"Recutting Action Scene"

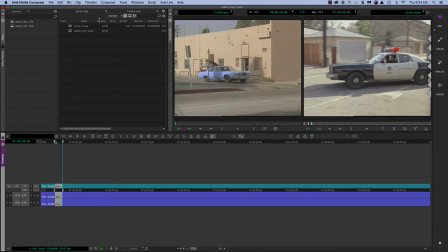So what I'm saying is I'm going to remove everything from the in point where I've got enough to see the car going backwards, get rid of all this dead space, and I'm going to pull this up by hitting the letter X. So here we go. Here's the example of the second edit.
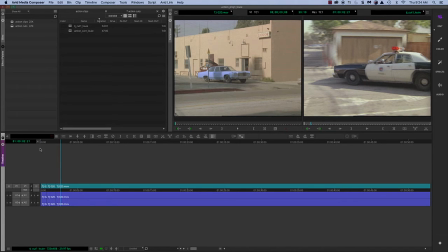And that's all I need. The police are on the scene. So I don't wait till he practically stops. I just want to keep everything moving. So I mark another entry point and get rid of all this. So I'm trimming the beginning and the last part of this
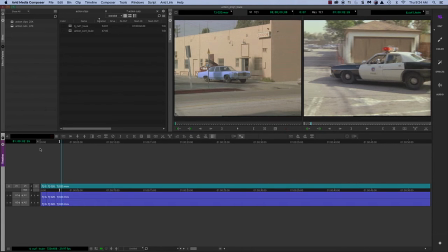police car shot and just taking the essence of the middle of it. And then this guy does this really nice move where he's backing up and swinging around. So I want to get this whole swing around.
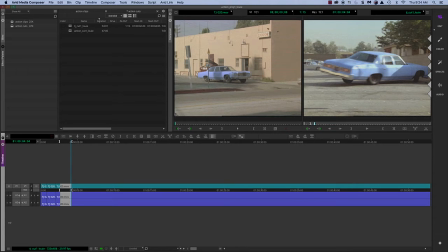So there's the beginning of his shot where I come back, get everything, remove all this.
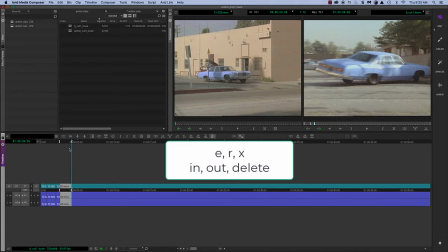I just get this nice swirl. So we're going to use this E, R, and X. We just keep moving forward.
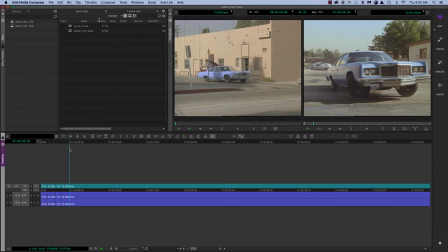E, R, X. And then as soon as he gets all the way around, he's going to move forward. As soon as he starts to move forward, I get it. Again, I hit E, get rid of that, get a little bit of this shot,
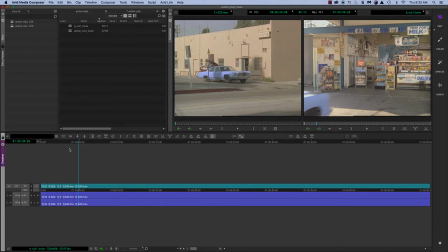R, X. And then here, I don't, again, dead. And this is what I call dead frames. Nothing's happening here. Nothing's moving. I see a little something here.
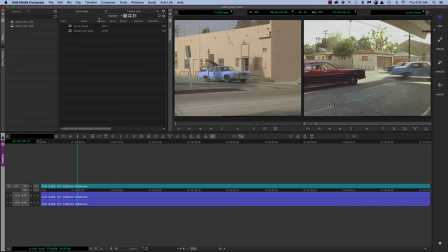But I want to. So as soon as that shot is there,
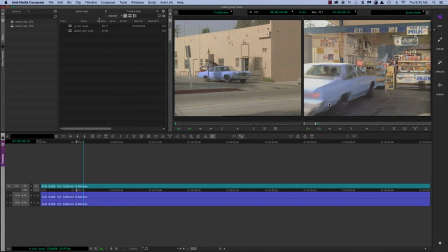I mark an entry point and wait till he's clearly in the frame going into the storefront and hit X again. Once I get inside, I know he's gone through.
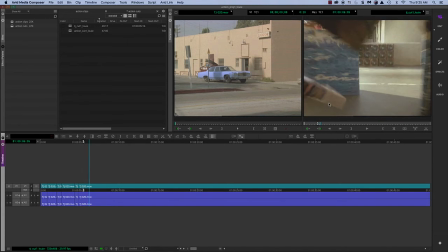I mark an E. I got it. He's going through. I'm going to trim some of this out to get much more impact.
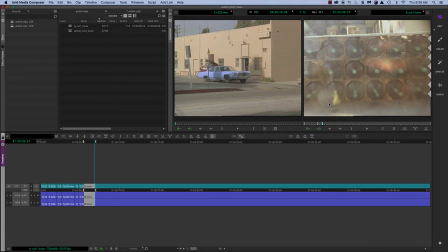Tighten this up. Get rid of everything until he hits the water. Okay? And then I'm going to advance this
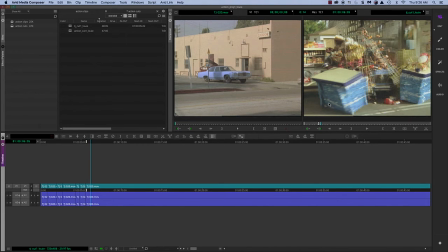and mark an entry point here, and I'm bashing through all those things and carry it,
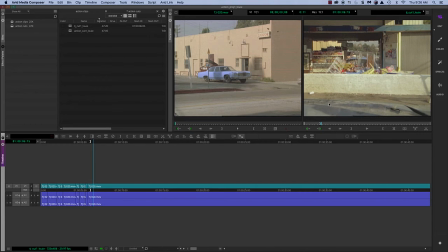mark an E, wait till he hits the wall, right there. And then when he hits the wall, I don't want anything to stop moving. Don't wait till everything settles. No, get it in action. This is called action editing.
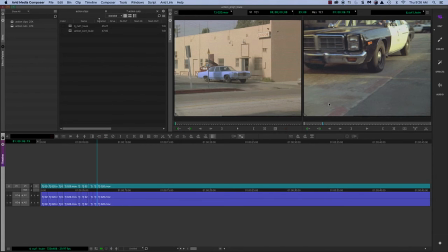And then I'm going to get this police car coming up. So here we go. Let me play back this last series of things.
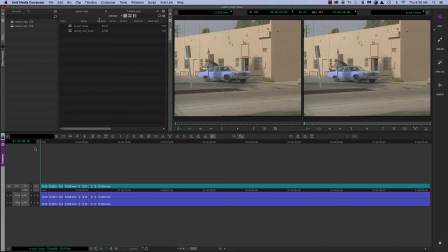You can review that slowly if you want to. But basically, this is what I have for this opening bit.
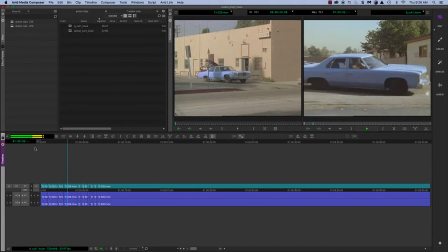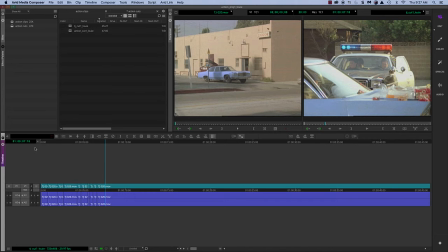All right. So here's the rules. Try not to let anything stop.
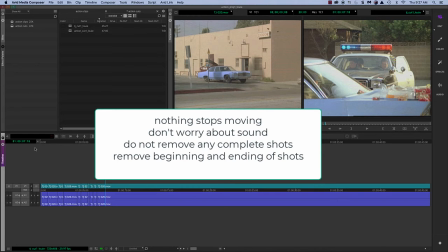Don't worry about the sound. But you cannot remove any shot completely to shorten your sequence.
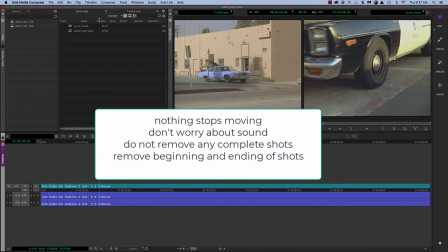But just keep editing and tightening up. In other words, I don't want to see that wheel stop.
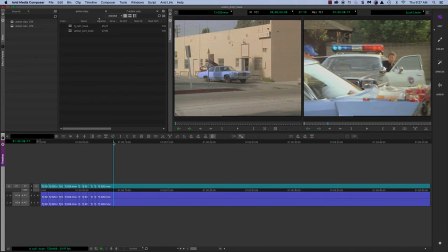I want to see the doors already open. Keep everything in movement. Don't worry so much about the continuity. How can you get out of the car when the door is already open? Yes, you can. Do I need to see this guy running and jumping, clearing the frame? No.
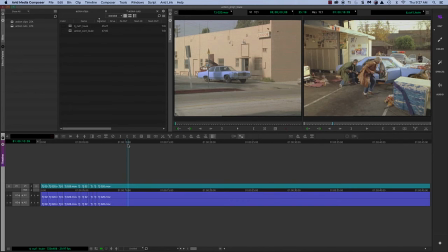I want to get out as he's still moving and then cut to these guys while they're moving and cut and get rid of everything in between.
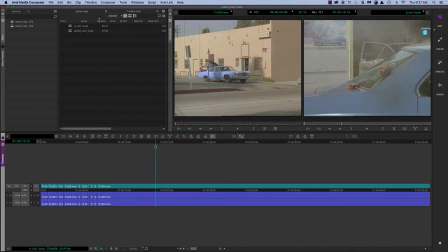Okay? Some of these things are pretty tight, so you can leave some of it, but I don't need to see all the glass go down before I cut out. As soon as the glass starts to drop, that's all I need to know. Get off this shot and just keep tightening up.
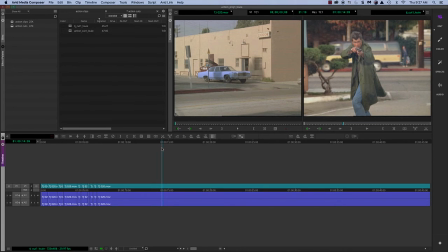I only want shots. I don't want to see them aim. So since he shoots, get here right where you see right before the fire with a flash of the gun muzzle. Get that. I know he's fired his gun.